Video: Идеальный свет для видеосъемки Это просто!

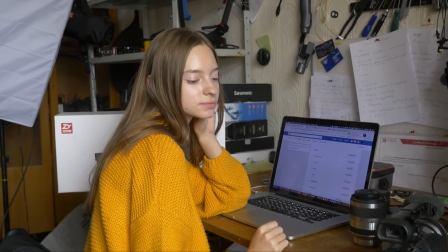800 и что нам здесь не нравится в этой нашей в этом нашем свете
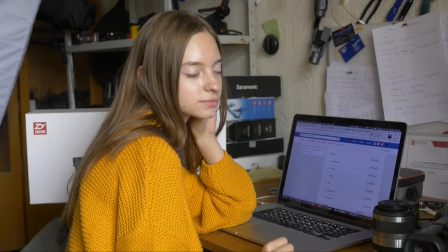ну во первых лицо должно быть акцентировано сзади у нас с вами стоит большая коробка которую
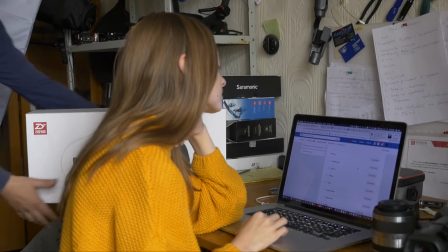нас сейчас рекламирует эта запчасть а джи юн крейна давайте уберем его отсюда она белая
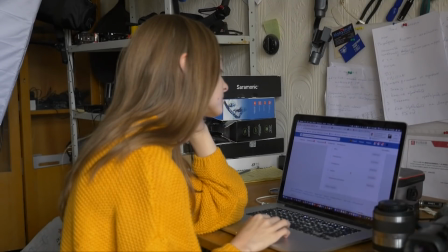не хорошо выглядит сейчас у нас друзья с вами свет
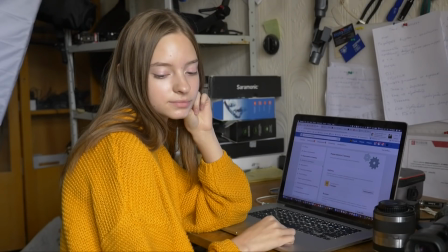ну очень прямой и свет идет у нас вот в основном
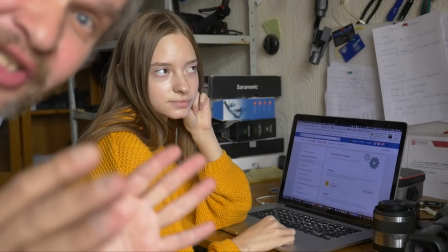вот на эту щечку а такой есть закон что нам бы светить на ту
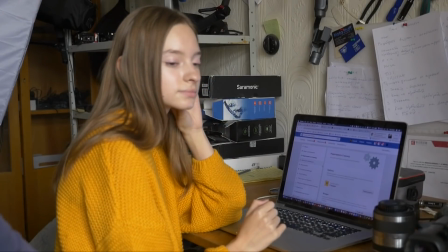то есть поэтому мы можем они просто взять и и попросить ее чтобы она развернулась они чуть-чуть
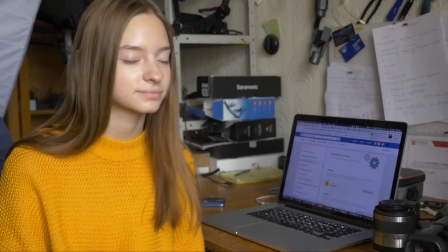берем и разворачиваемся вот такая еще сильней еще сильней развернуть ищете и
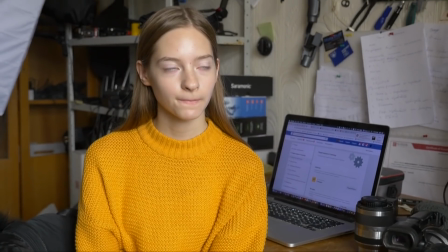теперь можешь смотреть вот ну например вот так вот и обратите внимание друзья
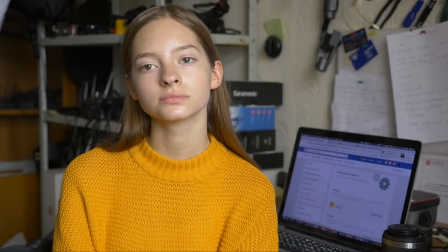вот сейчас у нас свет и смотри теперь теперь вот отсюда вот так не разворачиваешь лицо вот носик а теперь и глаза
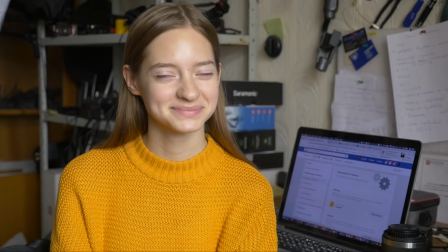сюда а так и нами на нас и обратить обратите внимание друзья до что сейчас у нас лицо но практически
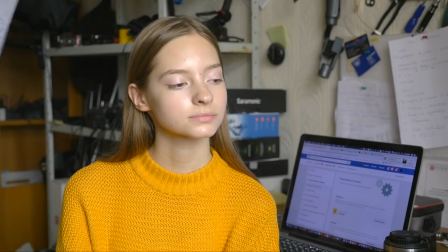идеально освещено мягкая мягкая светотень идет очень такое нежное
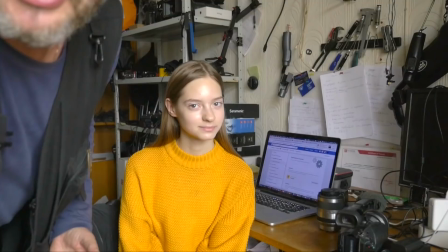приятное освещение друзья что мы сейчас сделали мы с вами воспользовались
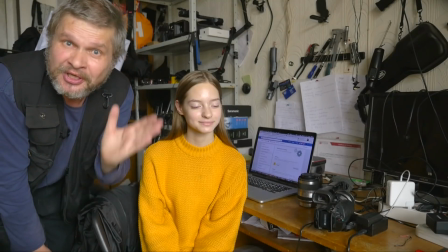нашим идеальным освещением то есть мы не включали никакой свет вот допустим если у вас есть идеальное
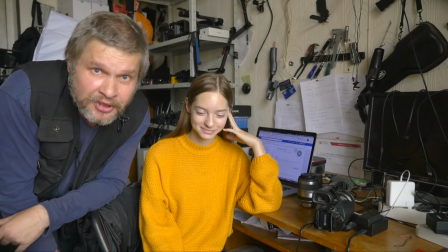такое окно то в принципе ну вам ничего не надо может быть тут немножечко можно добавить небольшой акцентик
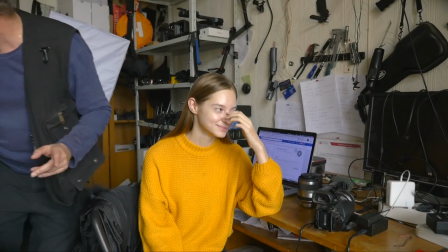давайте вот попробуем немножечко сзади чуть-чуть засветить вот каким-нибудь интересным фонарем она тоже вот у меня санвел тоже вот
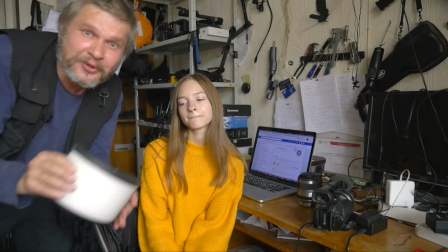с выставки его притащил смотрите какой кругленький очень много у него применений для этого полукруга.
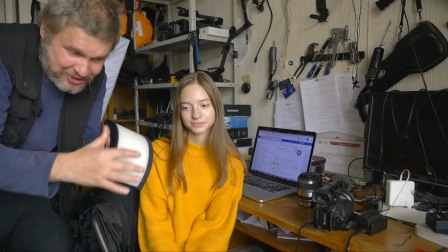Ну, в частности, например, сейчас мы... Что мы сделаем сейчас?
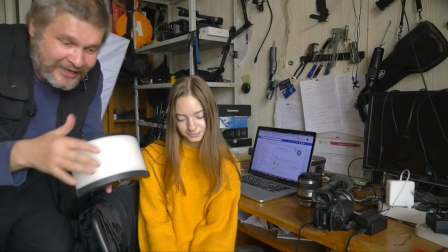Сейчас мы засветим, небольшой акцент дадим на контровой и дадим сразу немножечко акцент на наш фон.
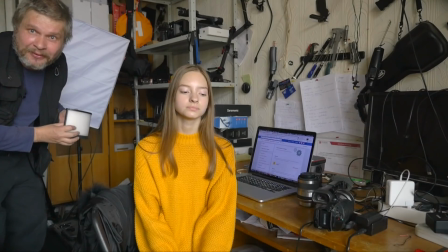Одним и тем же фонарем. Ну, давайте вот включим и попробуем. Раз. Вот смотри. И...
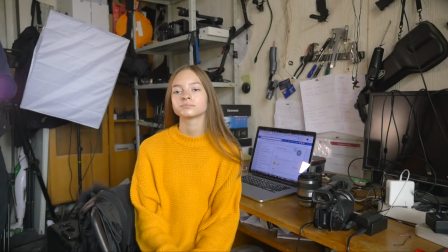Вот можем. Вот так вот, вот отсюда. И чтобы у нас какую-нибудь романтику, друзья,
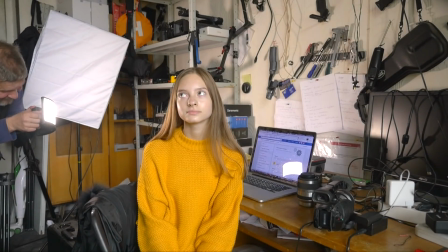поскольку свет изменяется, цветовая температура, чтобы какую-то романтику добавить мы с вами можем добавить ему теплоты да то есть
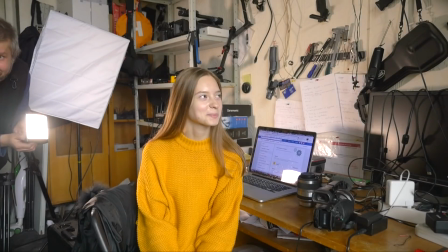не цветовую температуру снизить вот так вот она уже просто не в холодном освещении
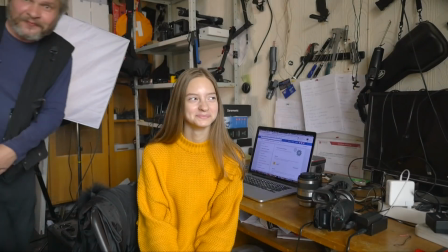какой-то вот теплый небольшой блячок идет вот ребята и теперь мы возьмем
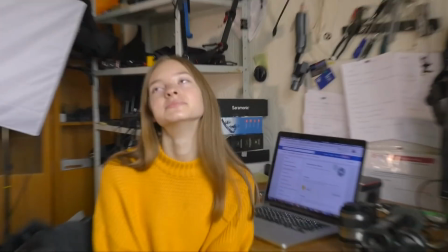и сделаем такой портрет просто портрет возьмем сюда и сделаем и
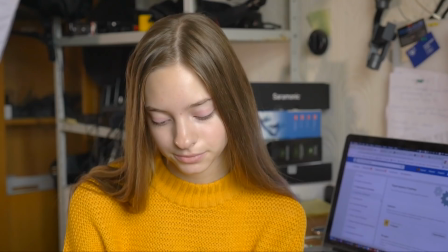сделаем сделаем сделаем небольшой портрет вот видите даже сейчас уже такая
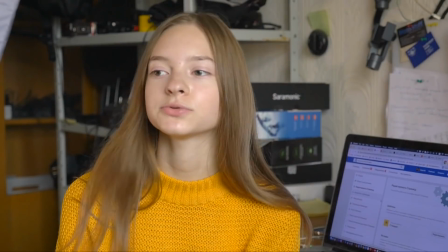небольшая нежность появилась на волосах и даже вот на заднем фоне не такой он уже стал технократичный.
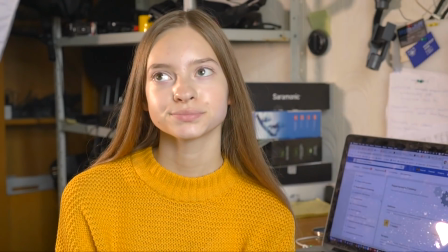А если сделать его еще потеплее и еще поактивнее, то у нас получается такой тепленький,
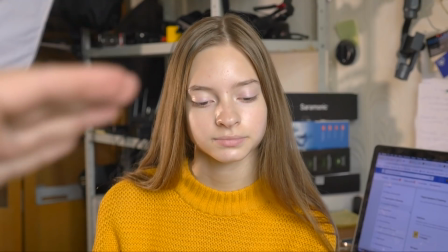нежненький, чуть-чуть с небольшим бличком вот здесь вот, да, на волосах, да, от какой-то лампы, да, от какого-то торшера,
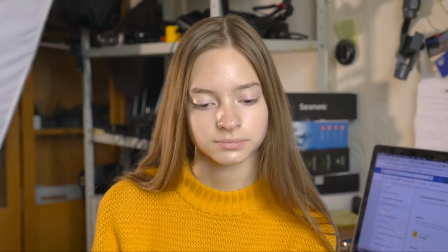да, уже портрет, да, вот, друзья. А если мы поставим с вами свет холодный сюда, то у нас блик будет более энергичный.
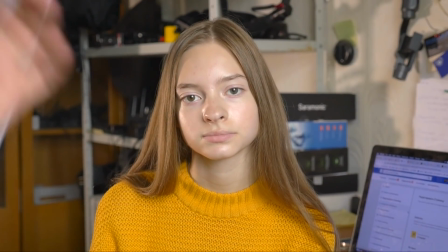Вот, например, возьмем сейчас и более энергичный сделаем. На уровне чуть-чуть белый, да, светлый,
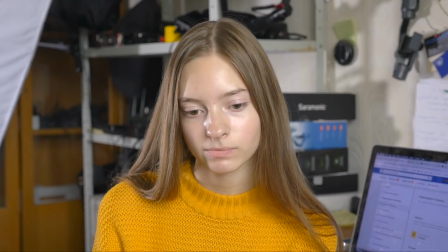сияющий, да, и он уже такой более энергичный, да, вот эта девушка получилась более энергичная. Вот. Друзья, сейчас я вам показал практически идеальный свет, и в следующий раз мы продолжим.